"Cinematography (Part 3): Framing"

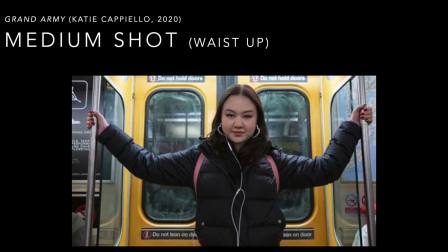We're closer to the character's face, so we can more clearly see their facial expressions, but we can also still see their hands and where they are in case we want to catch what they're doing or any gestures that they might be making.
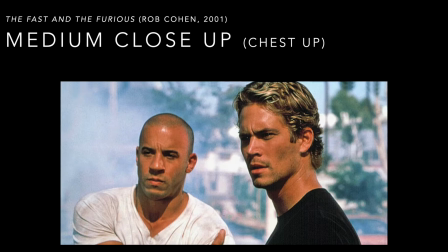Next, we go to the medium close-up, which is pretty much from the chest up. This shot really is about getting up close and personal and seeing the facial expressions and responses of characters. But as you can see in this example, the camera is still just far enough back that you can have more than one character in the frame.
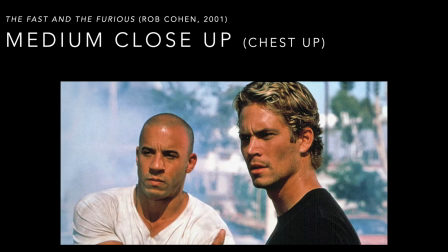So you'll often see medium close-ups when the shot involves 2 to 3 characters.
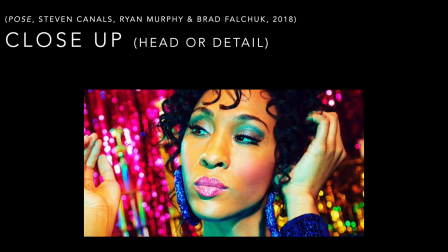Next, we have the close-up, which is really from the shoulders up, primarily featuring the face and the facial expressions of the character, with emphasis here on the character, since close-ups really do just tend to feature one character.
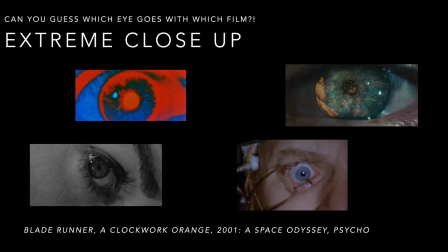The extreme close-up usually features a body part. Sometimes you'll see a hand, but most often you'll see eyes, which is why I featured eyes from 4 pretty famous movies for this example. See if you can guess which eye goes with which film. For these next 2 clips, I'd like you to notice the different camera distances and think about why those camera distances were chosen.
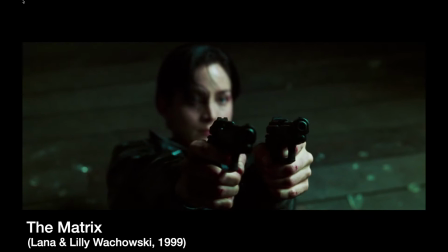What do they allow us to see, and what do they help us to know?
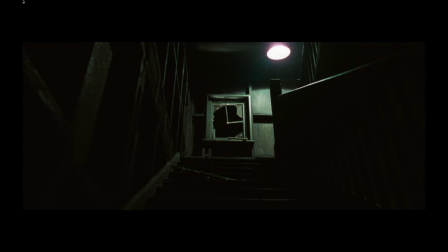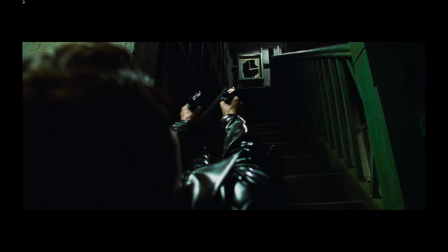Get up, Trinity. Just get up. Get up.
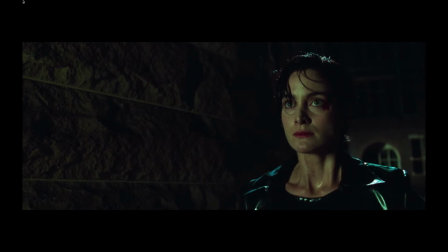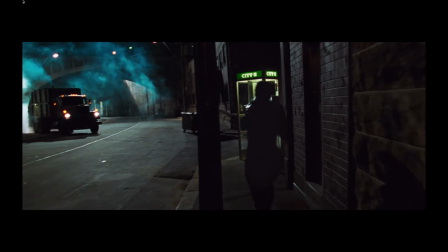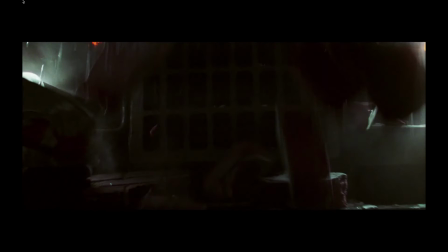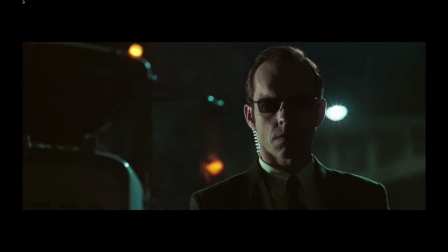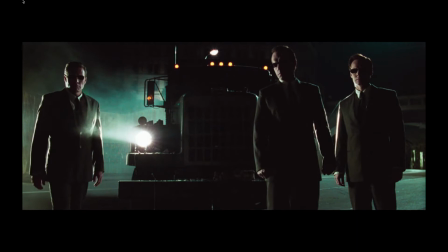She got out. It doesn't matter. The informant is real.
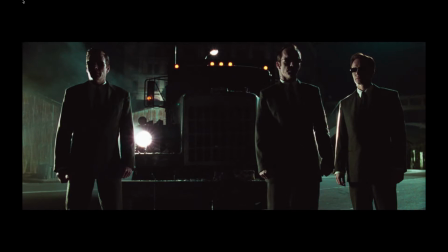Yes. We have the name of their next target. The name is Neo.
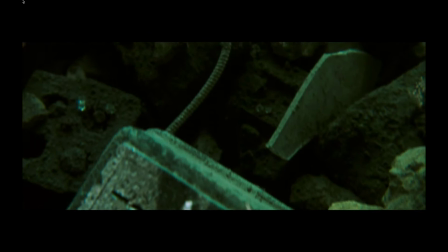We'll need a search running. It has already begun.
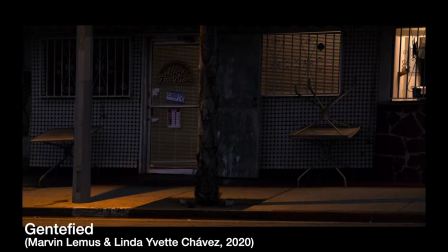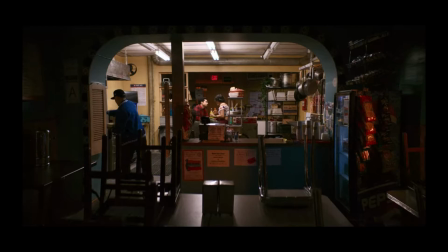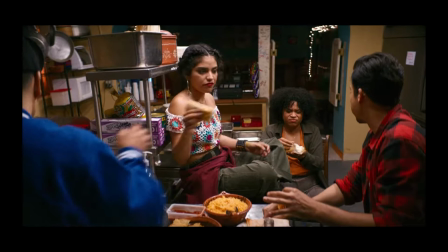But in Idaho, they call me by my full name. I was like, that's not necessary, but it's okay.
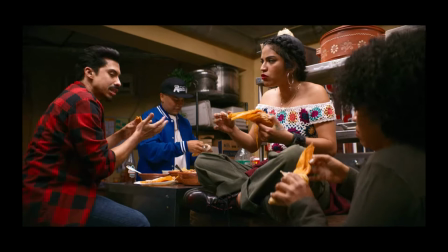Shh. Oh, slow down. What, they don't have tamales in Idaho? Mm-mm. No, they got cows and potatoes.
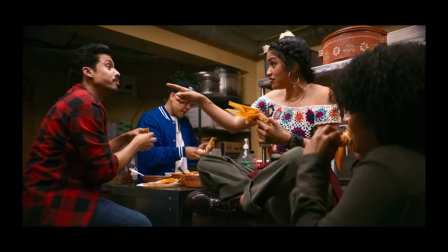No real Mexican anything. Yeah, present company included. Are you sure that tamale's not gonna offend your classy taste bud?
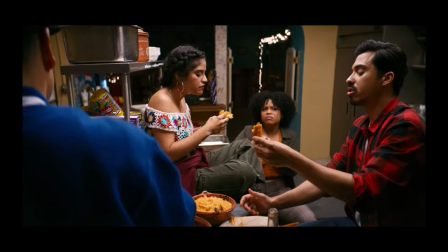My buds? Oh, they got a wide spectrum of appreciation. That's why I can do Costco dogs and gourmet tamales.
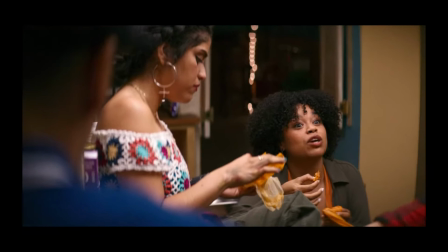They ain't no gourmet tamales. They're not, but they should be. That's a good idea. You could bring in some new clientele.
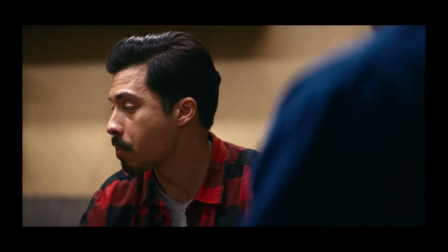Sure. Because white folks love dropping money on authenticity. Tamales, sarapes, nopales, huaraches.
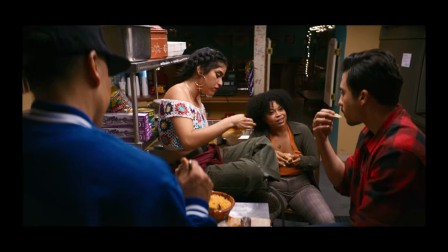Our hoods. Man, can't they just love something because they think it's cool? Honey, they may love all our but they don't love us.
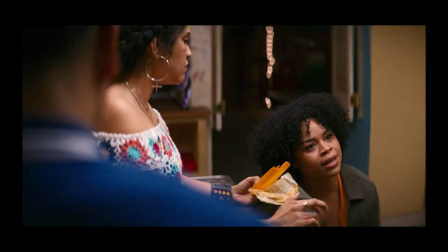Even whitewash my like Pops' landlord can do a Mexican hot dance all while kicking Pop to the curb.
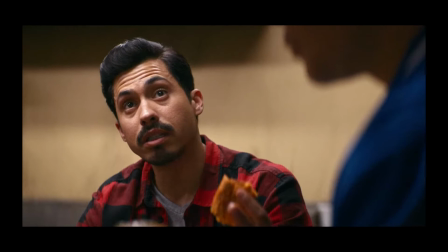Okay. Well, all I'm saying is that maybe if you fancy things up a bit, you could compete with the changing economy.
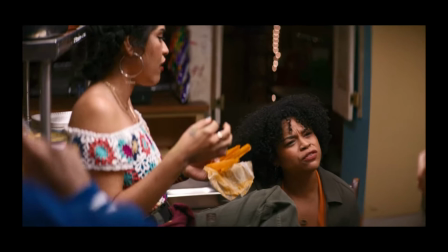Okay, okay. Mr. Wall Street, where's your 2-piece suit, huh? It's in Idaho with my potatoes.
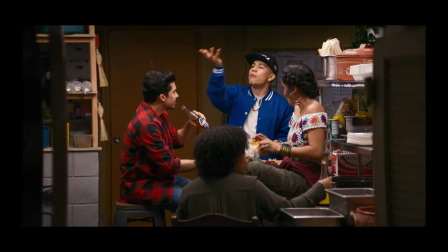I'm sorry. Haven't you been gone for a decade? Why are you weighing in? You know what? I'm gonna take all your f***ing advice.
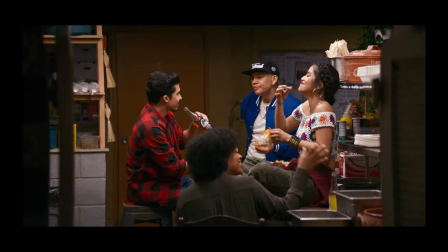Well, I'm gonna get it. I'm gonna put it in my pocket for later.
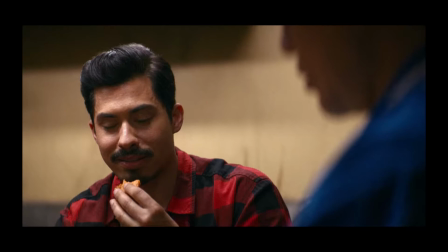Save it for later, but you're gonna use it at least. To wipe my ass. To wipe your ass. Got it.
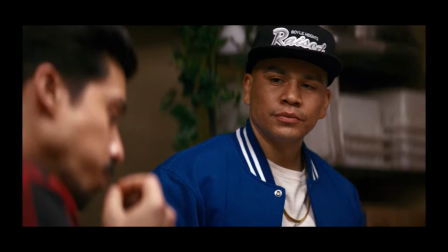You know what? Whatever. At least I'll have a job 6 months from now.
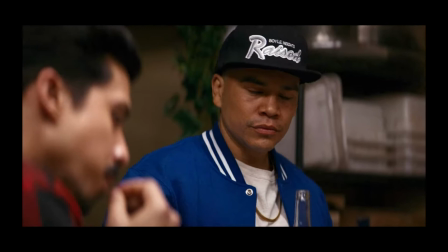Ah.
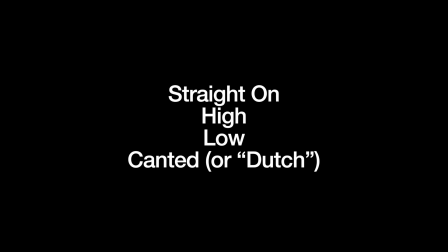The next element of framing is camera angle.
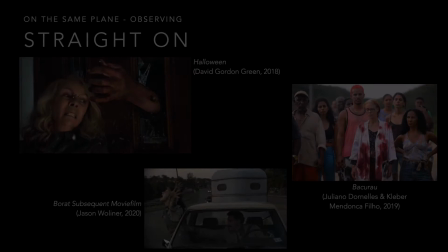There are four camera angles: straight on, high, low, and canted or Dutch angle.
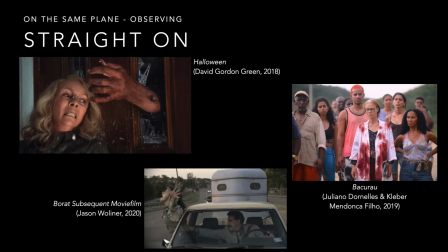The straight-on angle is pretty much what you'd expect, which is the no-angle angle. The camera is level and reproduces the way we generally see the world. This angle is familiar to us, which allows us to sit back, relax, and just take in all the information.
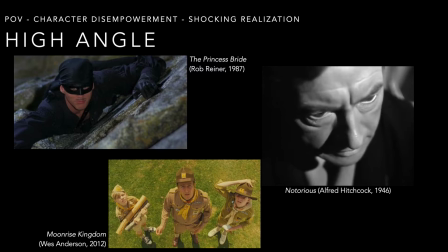Power dynamics are an important part of camera angles. For example, a high camera angle makes a character seem less powerful. In part, this is because the camera, which provides us with our view of the story world, is above the character, so we are above the character who is situated below us.
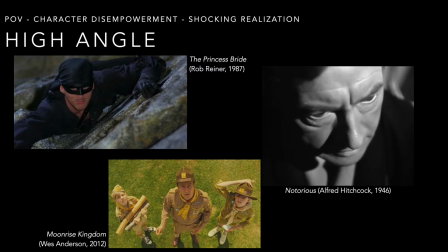And also because sometimes these camera angles catch characters when they're in particularly precarious positions, when they might be in danger of some kind of physical harm. Sometimes the power relations are a little more subtle. For example, when a high angle is used to show a shocking realization. One of those OMG moments.
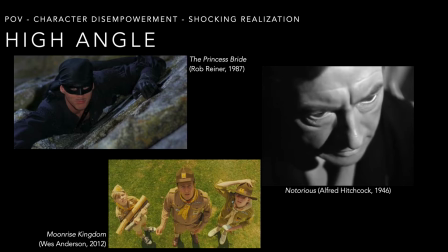And in those OMG moments, we also realize that somebody knew something that we didn't. And that's a form of power. Knowledge is power. And the high angle captures that moment of not knowing, and then knowing happens and the angle straightens out.
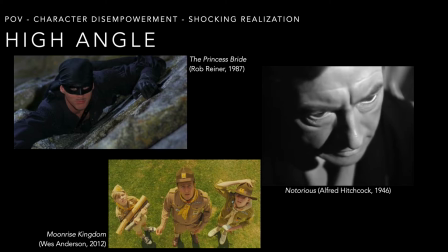You may have noticed I also include POV on the slide. What POV stands for is point of view, and often high angle shots are tied to another character who's in that position above the character that they're looking at, which makes these shots more subjective,
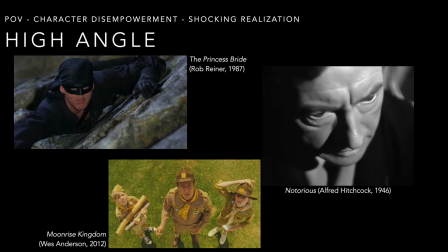more personal, more eyewitness kinds of shots. And even if another character isn't explicitly tied to this particular scene, it's such an unusual angle that it calls attention to itself. And it can make us more aware of our relationship to the characters, the power that we have and that they don't.
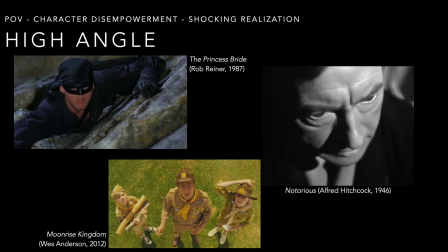We get to see everything that they do, but they don't get to see us.
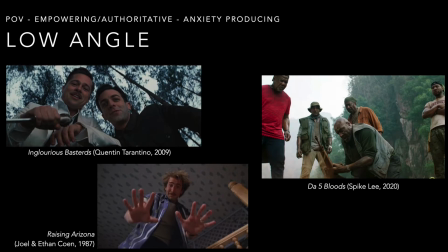While a high angle shot can make characters in the frame seem less powerful, a low angle shot makes characters in the frame seem more powerful. And that's because it flips the dynamics that we were talking about with a high angle shot. Here, the characters in the frame are above or higher than the camera, which is below them.
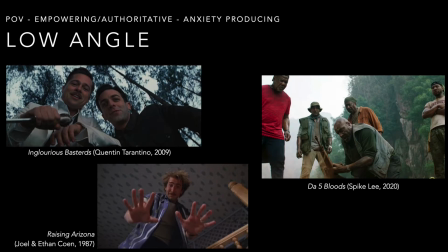And therefore, the characters are higher than and above us who are watching them. Sometimes filmmakers will choose to use a low angle to give characters a sense of dignity and authority. Other times, as in the films of Quentin Tarantino, they are used to produce a kind of anxiety in the viewer.
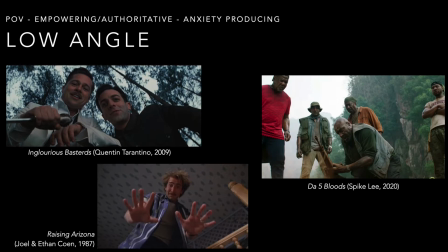This happens especially when the low angle is a POV or point of view shot connected to another character. We are seeing through the eyes or seeing as this character, and therefore that kind of shot places us in the position of the character, who's usually in a pretty dangerous position.
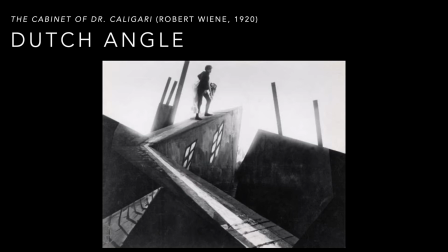Next, we have the canted angle or Dutch angle. Either term works, but I wanted to let you know why a Dutch angle is called a Dutch angle. The Dutch angle isn't from the Netherlands, it's actually from Germany. Dutch angle is a kind of a twist on Deutsche angle.
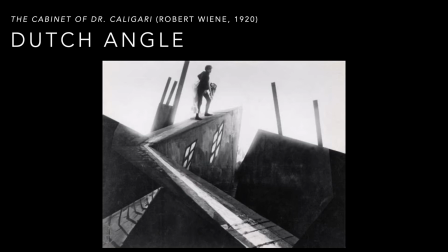There was a super cool film movement in Germany called German Expressionism, and one of the features of German Expressionism are sets that have these really exaggerated angles.
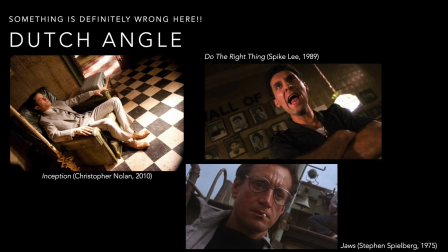So when filmmakers wanted to really exaggerate their camera angles, they started calling them Dutch angles. Dutch angles are pretty common. You tend to see them when the filmmaker wants to communicate something is definitely wrong here. And you can create a Dutch angle simply by tilting the camera by about 45 degrees.
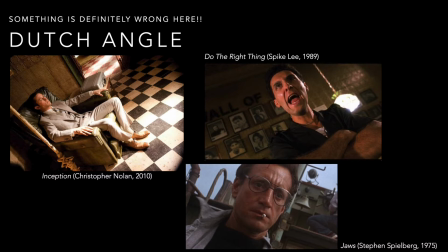What it does is it takes that straight on angle and makes it angular.